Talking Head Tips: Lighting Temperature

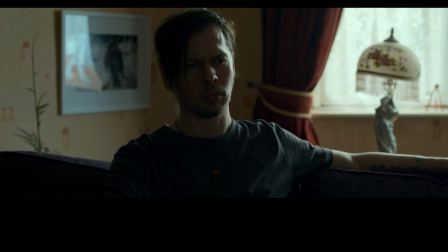So I just wanted to use these examples and tell you what you need to know to make a standard, well-lit video. But let me know if you're interested in watching this video for more detailed information about lighting temperatures and working with lighting colors.
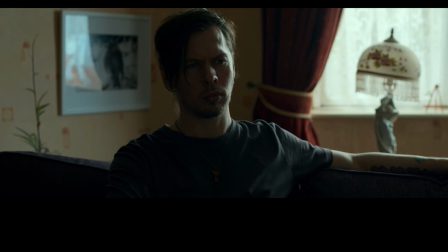So he starts off with this, where there only is one light source and it's coming from the window in the back. Now, you don't have to have a light in the background, but basically here he only has a window light in the back,
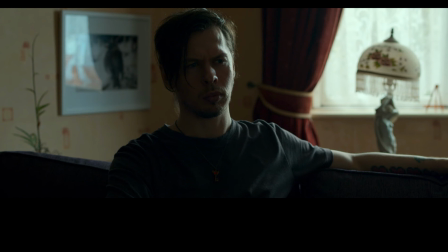so his subject is not bright enough, so the next step is to properly expose his subject.
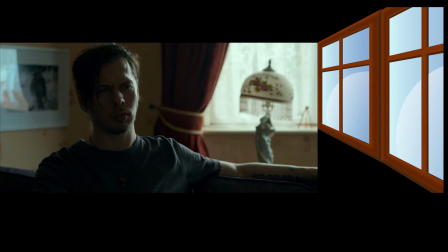With this in mind, he needs to light the subject from the side to imitate as if the window is extending and brightening the subject up naturally. We want the subject to have a natural appearance, as the color in the video should match his natural skin color.
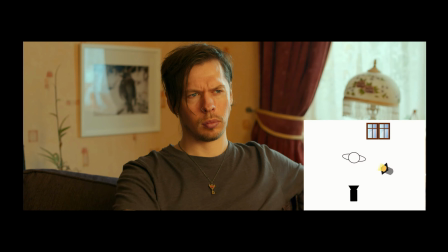So he puts on the light. However, As you can see, this does not look like his natural skin tone because it is too orange, so the lighting color is off.
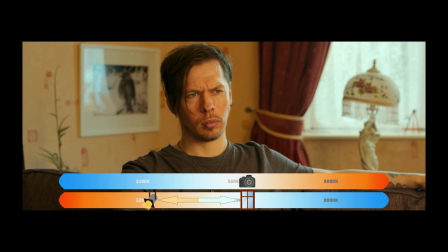As you can see here on the bottom, the window and the artificial light are two different colors and are conflicting with each other, as illustrated with these arrows. And the camera above is representing the camera's white balance. It's best to have the white balance neutral for now, so not too warm and not too cool.
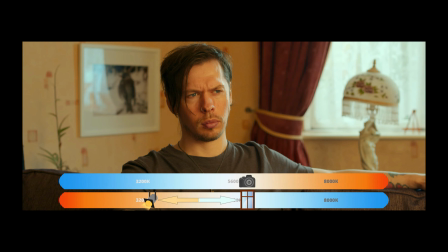Yes, you can play with the hue later on in post-production, but even the most expert editors can have a really difficult time fixing the video's colors if the lighting temperature is incorrect in the actual shooting of the video. So it's always best to get the correct balance to begin with.
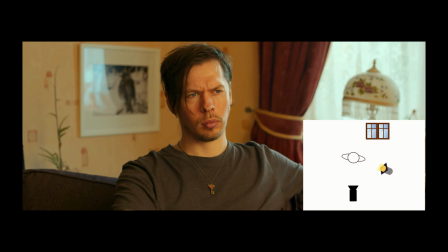Now, let's change the light from this to this. Now you can see how the subject has a more natural skin tone, which illustrates the white balance is correct and it has a natural hue.
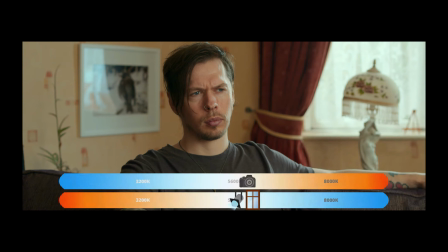As you can see on the bottom, the light sources used are all matching now, and the camera's white balance has not changed. Because the lighting used are all matching and balanced, the image is now, as I said, natural and has the correct color temperature that would match as if we were in that room.
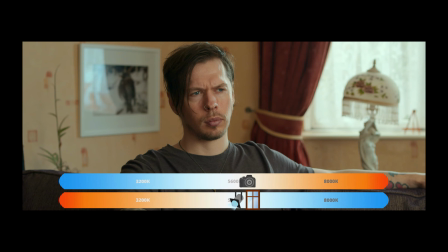Our brains have an automatic white balance and it corrects lighting on its own. So if there are tungsten lightings and a window light, for instance, our brains actually compensate for the different colors coming in from different light sources. However, cameras cannot do that as of now,
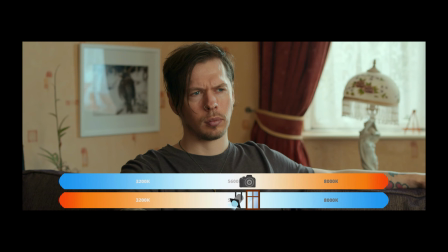and that is why we need to do it manually with lighting and matching those lighting temperatures. To find out the type of light bulb to buy, just look on the box. It should give you the information under lighting appearance. Remember, cool is for daylight with a natural lighting source, and warm can be used for a controlled lighting space with only artificial lights. The lighting in the videos needs to be balanced and match the lights that are used. Also, if you need additional lights, clamp lights, which you have seen in previous videos, can be found in places like Lowe's, Home Depot, and most local hardware stores. Now, there is much more nuance to lighting, but I want to basically have you understand and comprehend the basics first, and that would be most beneficial in making your videos for this class. You can also use many different lighting sources for many different moods or to help separate the foreground and the background if you wanted to have a light in the background, for instance. You could see this in movies, YouTube videos, TV shows, etc., where lights are actually in the shot. They're purposefully there. So the audience can see them, say like a lamp or maybe a multicolored light.